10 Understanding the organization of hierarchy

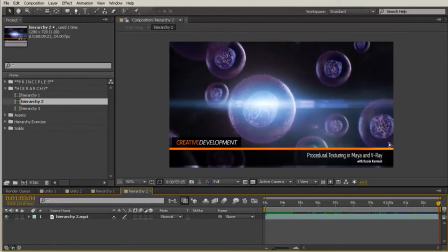(4:09)
So this feels a lot different than the hierarchy that we were talking about in our first example,
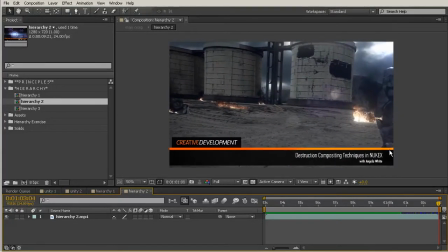(4:14)
because the text feels automatically very secondary to the image.
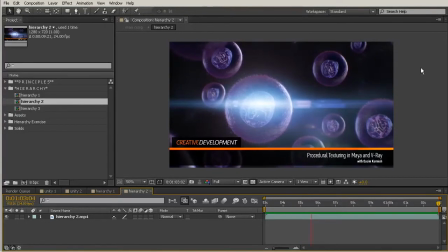(4:20)
So the hierarchy in this shot would definitely be our image is the most important thing.
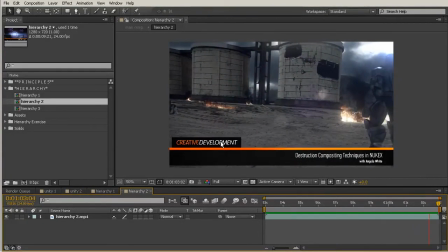(4:25)
Then this kind of label here is the second most important thing. Then we see the name of this course, and then the person that created it is the least important here at the bottom with that piece of information there.
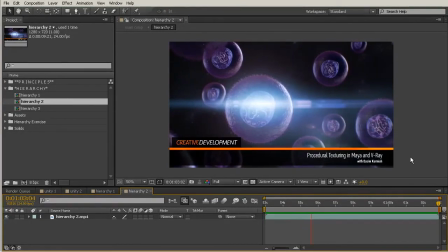(4:39)
So whenever you're organizing this hierarchy, you probably,
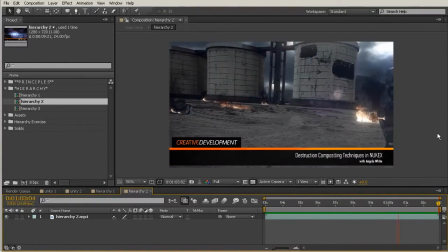(4:44)
if you were having to create a shot like this and you were using a lower third,
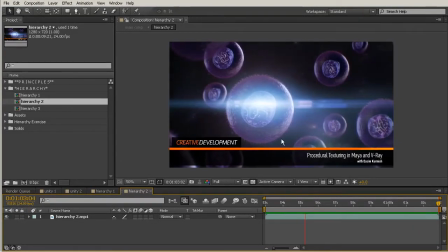(4:49)
you would have what the name of or all the text that you would have to be using.
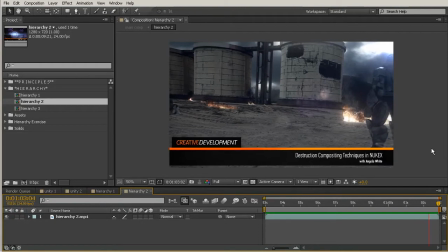(4:54)
So you would have to go through and figure out which elements were most important, had middle importance, and were least important.
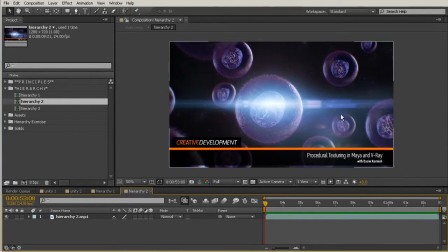(5:02)
So obviously when you have a beautiful image like this, you automatically would choose a lower third type of just presentation here so that you're able to really just capitalize on how big and beautiful this image is.
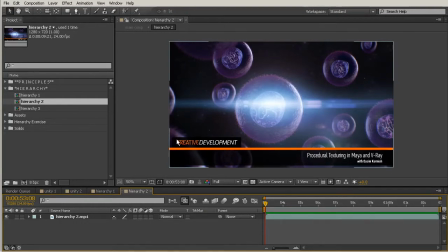(5:19)
Then the next thing that you would worry about is this creative development label that you would see here, because that doesn't change from one shot to the other.
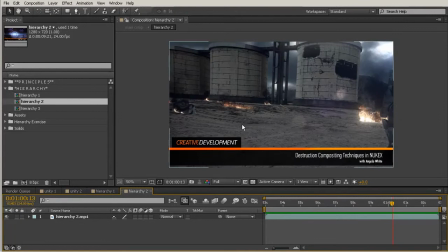(5:28)
You'll notice that as I scrub through this, this piece of information is going to remain the same. So that kind of automatically denotes the next level of importance there, simply because that's almost the bucket that these different videos would belong in.
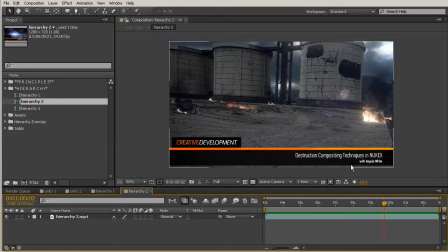(5:43)
And then this changes with each course, so that's automatically going to have a little bit lesser importance.
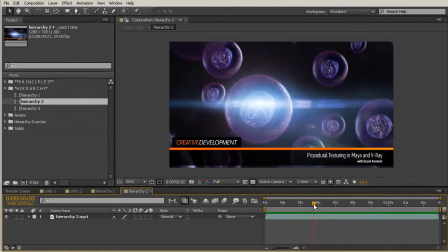(5:49)
So that's definitely something to keep in mind.
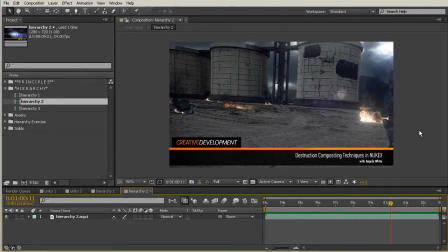(5:52)
You see so many lower thirds that don't really have a real sense of hierarchy, and you're not really sure which part of it to look at and why is this even here. I just want to look at the image. So whenever you have your lower third, you want to make sure that it's not creating a competition with the image that you're trying to promote.
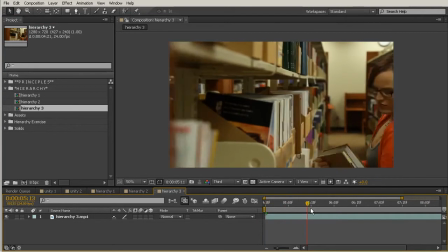(6:10)
All right, let's look at our third example. Now here, I am going to actually add the text to this shot.
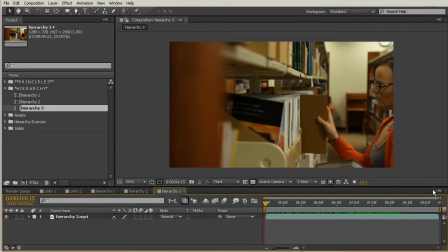(6:17)
So I want to talk about how you can use negative space or dead space in a shot as a place to convey information.
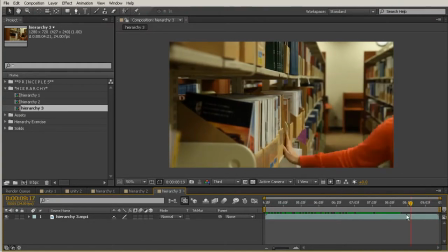(6:24)
So as I scrub through this, notice that our person is kind of just always over here on the right-hand side. And for the most part, at the end here, it's never more than taking up half the screen. So this area of our screen is never going to have any action happening in it.
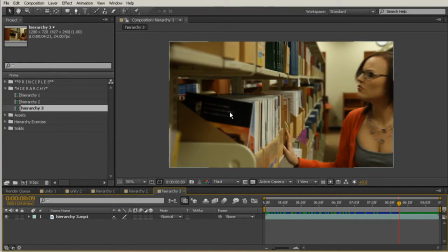(6:44)
Our camera is really just panning across it. So if we were using this shot and we needed to convey a message, maybe something about libraries, like visit your local library, we could put that text right here. So let's go ahead and do that.
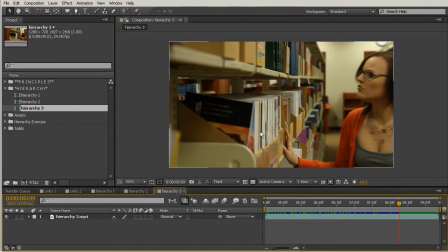(6:58)
Just practice a little bit how we would line up text to create the hierarchy between our image and our text.
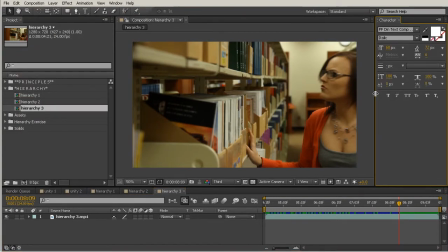(7:05)
So come up here, go to Window. We'll open up our character palette there. And I'm just using this font here, PFDIN. If you want to use a font that looks similar to mine, you just would want to use a condensed sans serif.
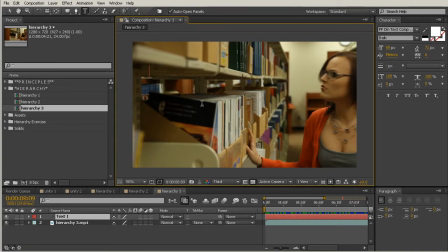(7:21)
Now, you don't have to follow along with this part, but this is just a little bit of practice for you to be able to see how I would set this up. So I'm going to be just typing in visit your local.
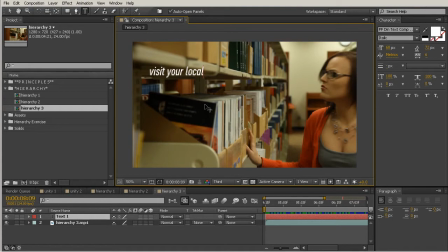(7:37)
And then library is kind of the payoff here that I'm wanting the people to go to. So I'm going to drop that down onto the next line. So right now, with just the little piece of text that we've created, there doesn't feel like a real sense of hierarchy within the text that we've created.
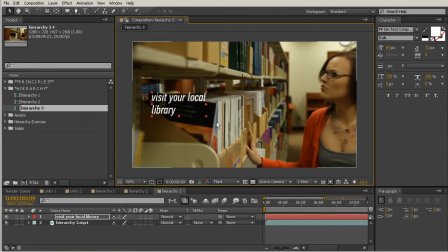(7:56)
It just feels like it's been typed out and maybe this second one got pushed onto another line because the text box wasn't big enough. And that is not my intention. I want to come in here and make this library feel a lot bigger and more important.